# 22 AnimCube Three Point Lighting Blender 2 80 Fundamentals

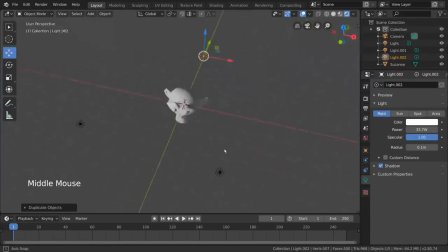4:07 For now, we can place it directly behind the monkey's head, but oftentimes it is a bit off-center depending on where the camera is. Feel free to experiment with this to get the best outline shape for your subject. Now, if you remember, the rim light is typically the brightest light in the setup.
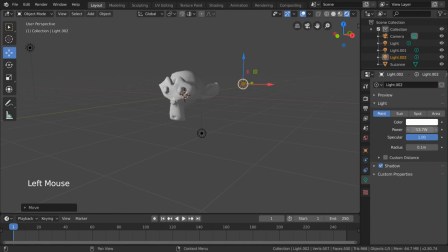4:22 So let's just start off by dragging that power slider in the Light Properties tab as high as we can get it, until we see that bright white outline around our subject. Just to save you some time, I'll say that the number I decided to use was around 50,000.
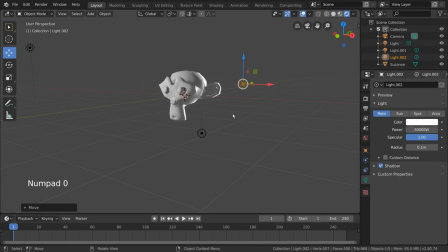4:37 Definitely the brightest light, but feel free to tweak the numbers based on your scene. Awesome! Now you have your 3 lights set up, and it looks pretty decent. However, let's add a cube to act as our environment real quick.
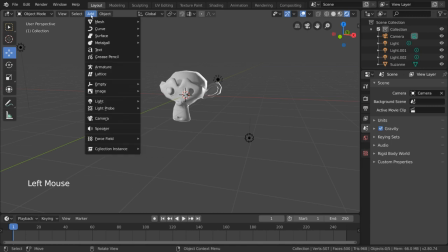4:50 To do this, simply go into the Add menu of the viewport, go to Mesh, and select Cube. We can then scale the cube up with the scale tool until we find ourselves inside of it.
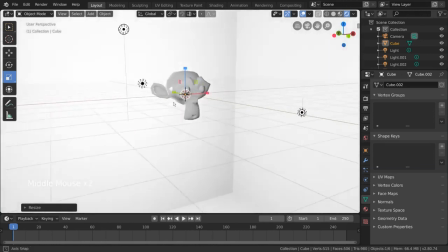5:02 Now, you might notice something a little weird. Our cube is almost completely white.
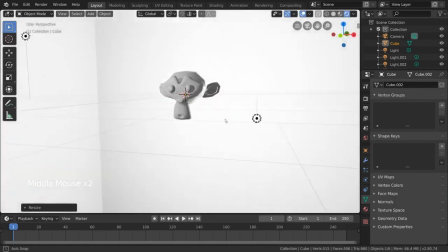5:08 What's happening here is our environment is now super bright because of our lighting setup. This isn't very ideal, especially if you want to have your character stand out.
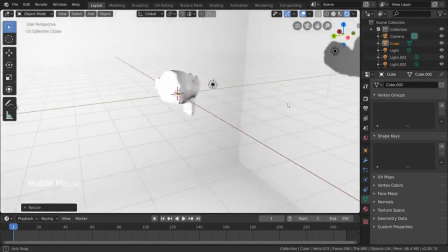5:18 One reason for the environment being so bright is because we're currently using point lights for our light sources, meaning that they cast light in all directions.
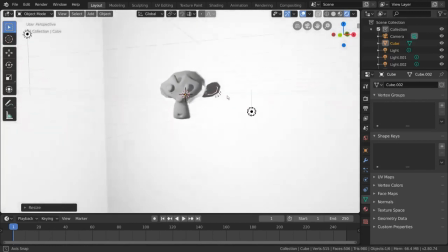5:27 In film and photography, the physical lights used are typically directional lights, specifically to avoid this problem.
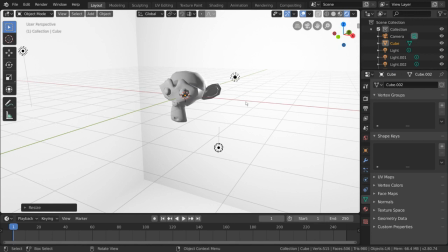5:34 Let's try to do the same. Starting with our brightest light, the rim light.
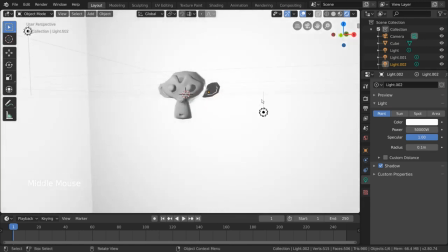5:39 If we select it with left click, we can go into the Light Property tab to see other light options: point, sun, spot, and area. Feel free to experiment with each light type, but I personally like the spotlight for this purpose, as you'll be able to focus the spotlight column as needed.
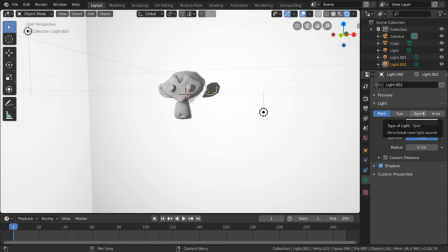5:57 Simply select the spot option, and you'll already notice a difference.
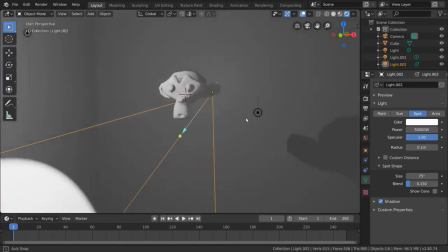6:01 Our environment is more clear, but our monkey's rim light is no longer there.
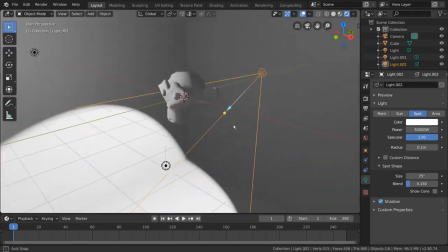6:06 That's because our spotlight is currently rotated the wrong way. Let's use the rotate tool to point it back at our monkey.
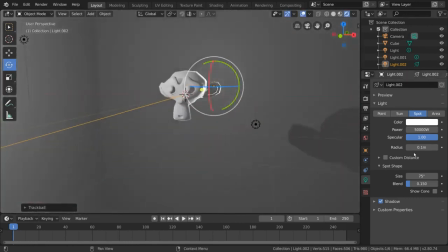6:13 Now, because this is a spotlight, you can also adjust your spotlight's effective area by dragging the size value in our Light Property tab.
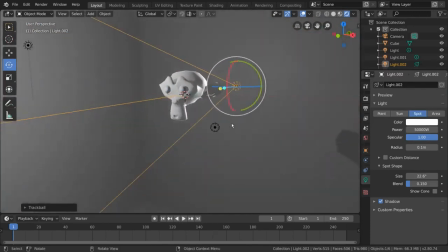6:23 Awesome! Now our backlight still has the same effect it had earlier, but without the issue of overlighting our environment.
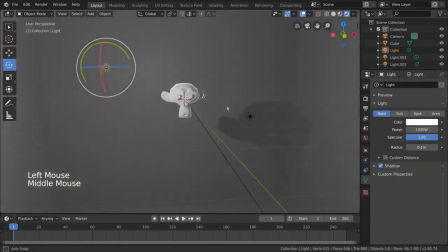6:30 Optionally, you can do the same thing for your other two lights, but this can be situational, so feel free to experiment and adapt. And that's it! You now have a beautifully lit monkey in Blender.